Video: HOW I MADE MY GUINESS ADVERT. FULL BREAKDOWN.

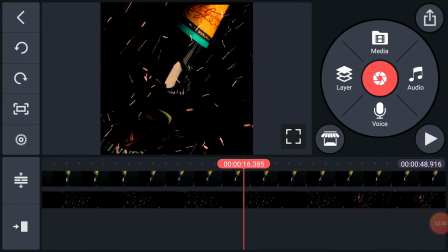But it's not showing that because my phone is hanging. I'm useless, the RAM of this phone, honestly.
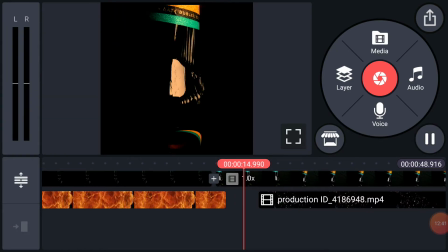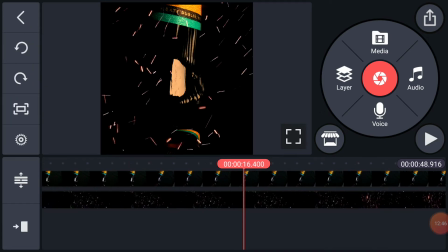Playback quality is really annoying me right now, but basically, as you can see, slowly it was actually, rotating. Sorry. Then I just had to add, you can see that.
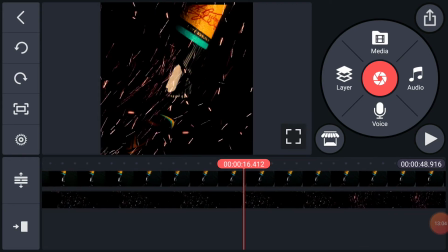Then I just added an overlay,
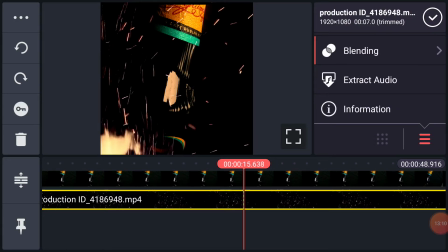added a layer of fiery, sparks everywhere.
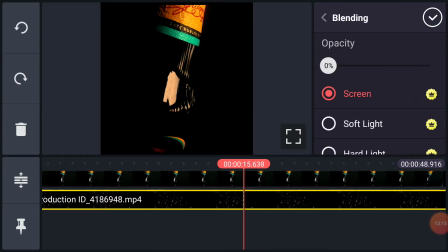So if I reduce this, you get to see the actual video.
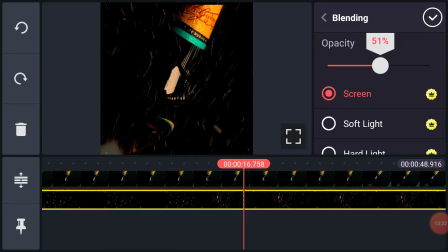This is just the actual video. But putting this back, it just adds depth. Just adds that motion you need, that loving motion you need in a video like this. So I use screen for this. When it comes to stuff like this, you just want only the sparks or the fire to show.
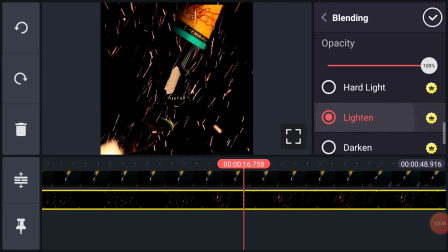Understand? You can use screen and lighting. They are the two most trusted. But if you want maybe the fire to be a part of the bottle, a part of the,
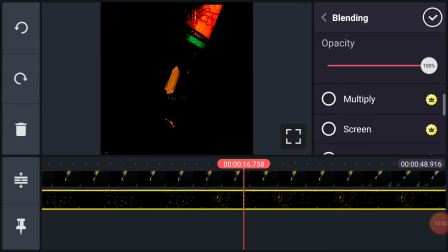you could just add overlay or multiply or screen. You use add light too, but screen and lighting, best bets. So you guys can understand.
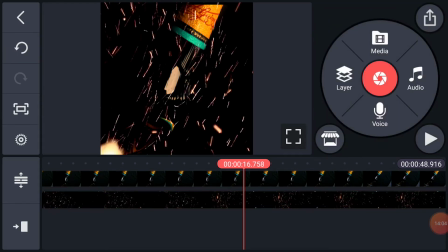So okay, that's what I did there.
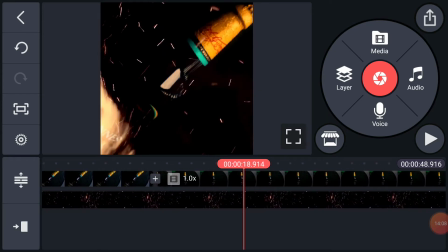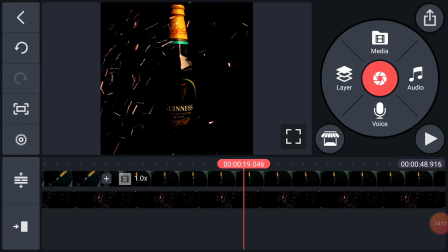Same for here too.
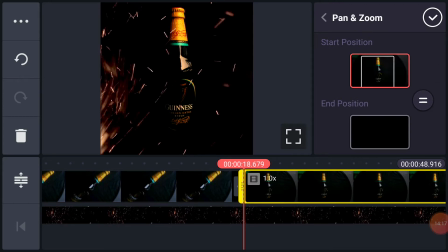But in this video, for this, I had to, zoom in like the previous one with the Guinness label. I had to zoom in slowly. I made it,
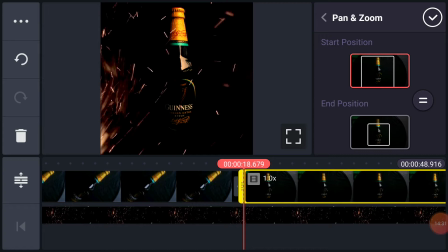using the pan and zoom, I was able to make it to slowly zoom into, I guess, where was the end?
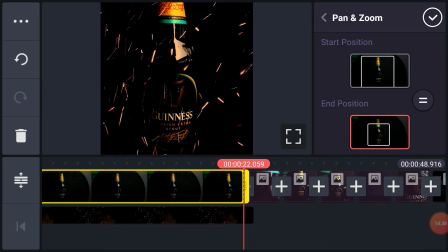Yeah, just a slow zoom in. Nothing really much. That was about it.
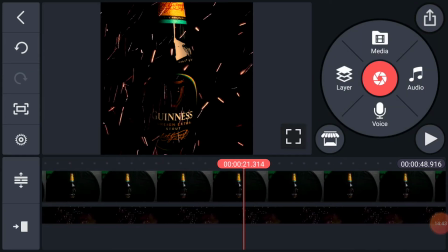Then I added a layer of
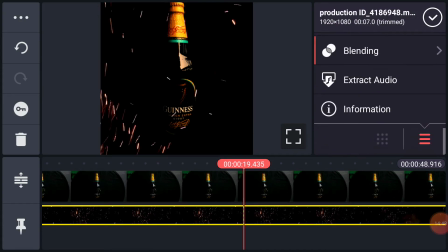fire sparks, with a blend mode of guess which of them.
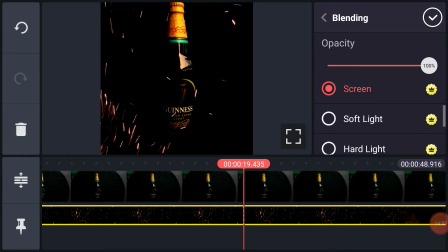Okay, guys, are actually seeing it. Screen, exactly like the previous one. So I want you guys to know, If I reduce this, see nothing here, so that's just basically it.
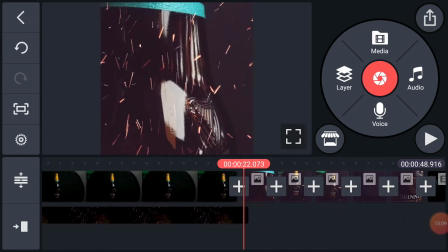Then I added the cloud of pictures of about
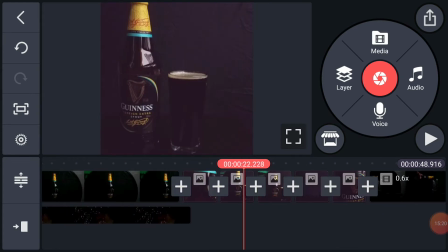6 pictures. You can just see that. So let's play this.
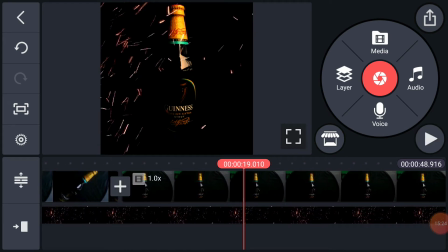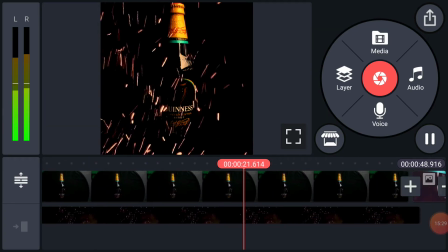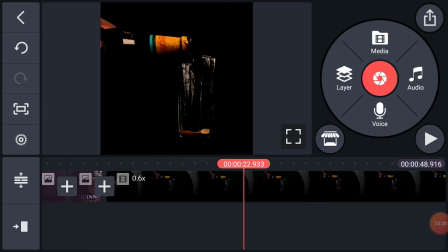Then I brought in my video where I was, pouring my glass of pouring the Guinness into a glass cup. You can see 0.6 times, so I had to make it a little bit slow.
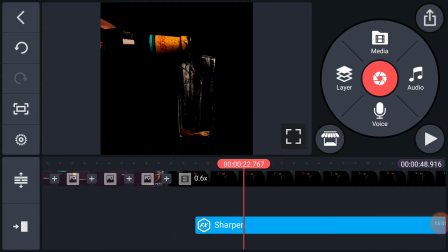Then I added a layer of sharpening from my effects tab,
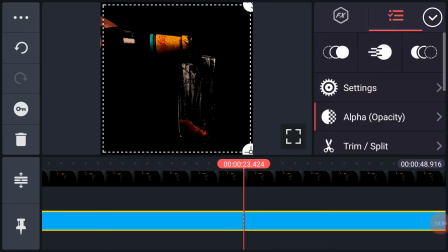because the video is kind of dull. If I reduce this, you get to see that's okay.
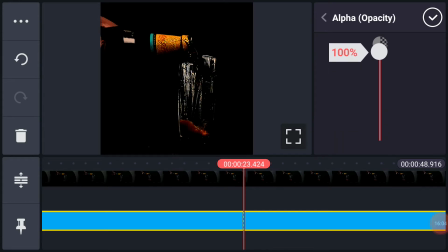I actually put it on 4. If I increase this, you can see how sharp it could go. Understand? But I don't really want it to be that sharp, so I just made it like 4 or 5.
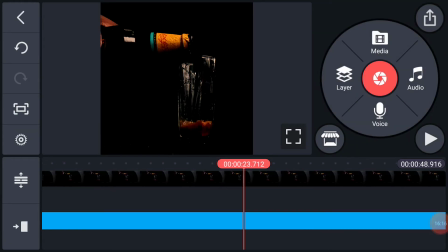Okay. So that's what I did. I did it over here.
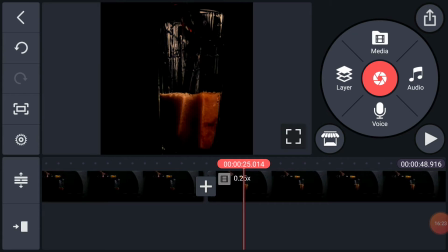Then you can see I increased it, and I decreased the speed more. So instead of 0.6 over here, as you can see, we have, when I increase the tab, because I want you guys to actually see the slow motion.